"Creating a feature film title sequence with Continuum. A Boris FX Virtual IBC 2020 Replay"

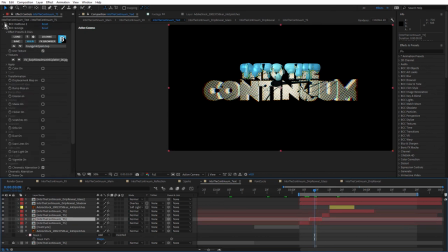2688s
And we've already seen this, we've got BCC halftone and grunge, and then more and more is being covered. and we've got matte choker,
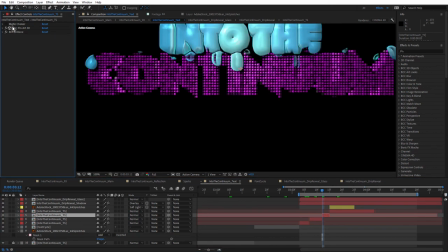2699s
which I only use matte choker just to hide a few of these pins that 3D Pin Art or Pin Art 3D was creating, BCC Pin Art 3D, just turn that on. So that was making a few extra pins that I needed. They were kind of peeking out from outside.
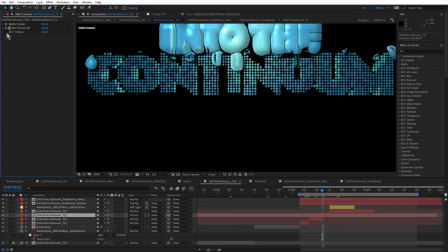2716s
So I just use matte choker first to choke that down and then BCC Tritone and
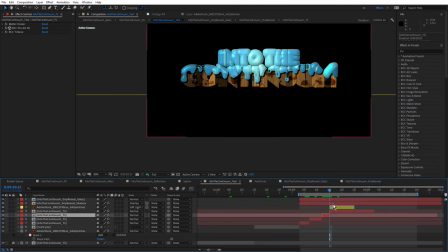2723s
still getting covered up and then just a little last hurrah using BCC wooden planks. Just of course, because we want some wood in there, just adds a little bit of variety, a little bit of, you know, hey, what was that?
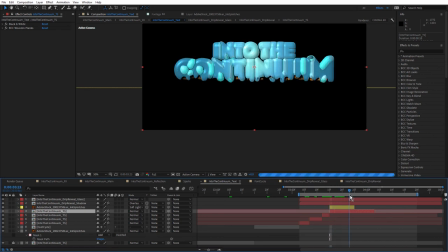2737s
And then they get covered up and then the text flies out. Now back in the main comp,
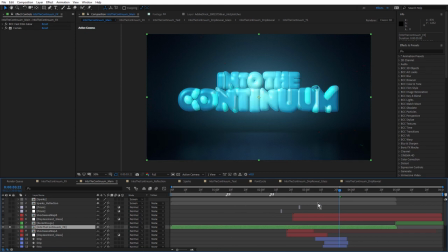2748s
just turn that off for a moment and let's take a look at our drips. So the drips are created using after effects shape layers.
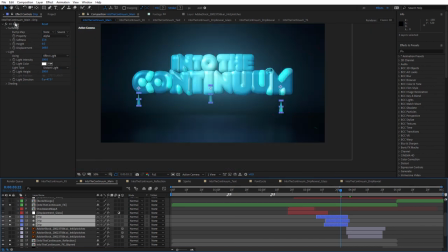2762s
You can see here, and I've used the CCC glass effect and it's actually quite effective.
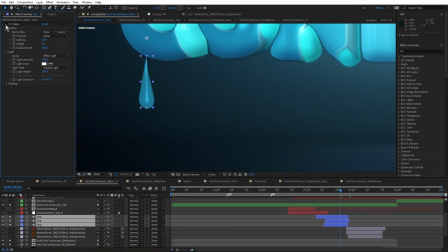2768s
You can see CC glass really was good for making them look like they had actually had some volume to them.
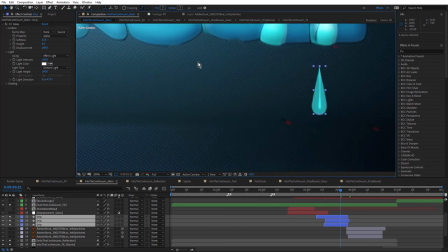2774s
So see which one I have selected. I think it's this one here, like that.
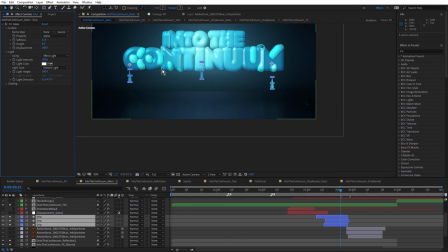2779s
Look at that, look at the difference, 2D, 3D. so ccc glass or cc glass i should say one thing i will note here is just or will point out is that i actually have these
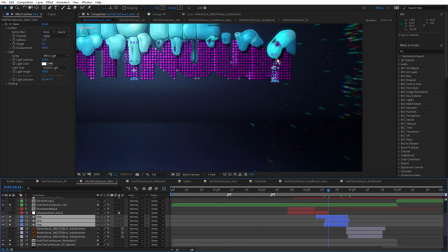2793s
dripping from behind the text you can see here i've layered them behind because it's
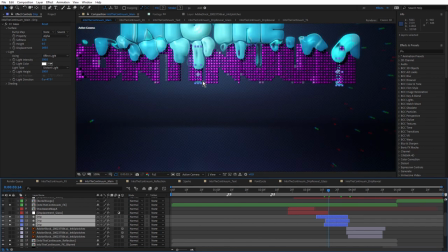2798s
actually quite i think more effective to have them coming from behind because
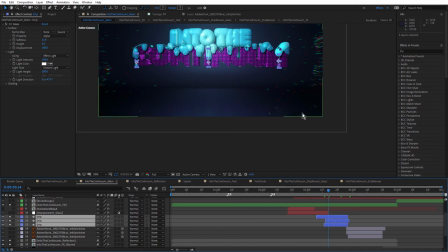2803s
it feels as if the ooze is dripping in front and behind so
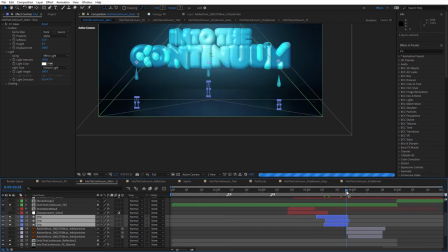2810s
dripping there and then they come down and just as they hit, they're all offset slightly in time, but just as they hit we cut to three different Adobe stock
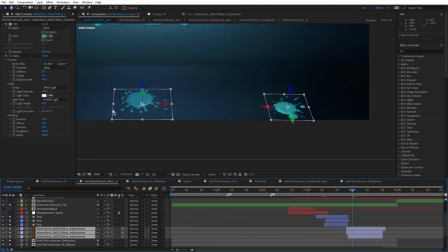2822s
splats which I've rotated in 3D and also applied the CC glass
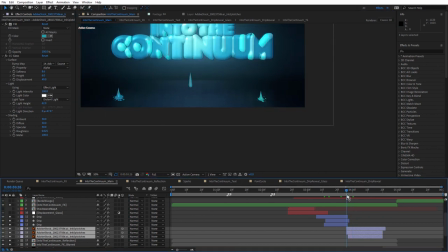2828s
effect. So we get that nice effective kind of bloop and of course because they're 3D they're reacting to the same camera as everything else, that's 3D. And I break that down in quite a lot of detail in tutorial five in the series.
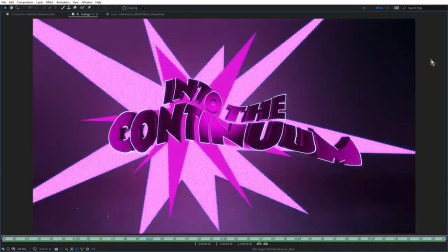2847s
And it's only about what, four seconds long, but I think really effective.
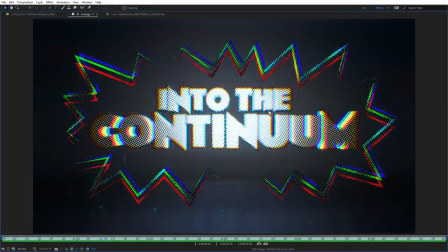2851s
Did a little animation on the Boris FX logo at the end as well, but I also explain a little bit about that in tutorial five.
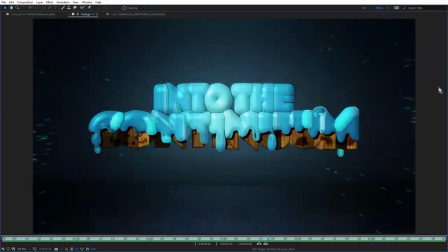2860s
So hopefully that's piqued your interest. Definitely take a look at the five part series because I think you'll get a lot out of that.
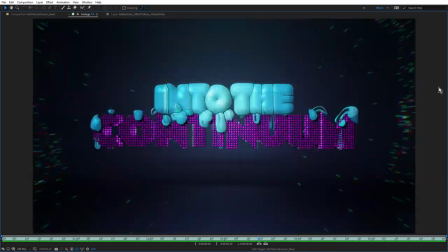2867s
But for now, thanks for watching. I'm going to hand back over to the team.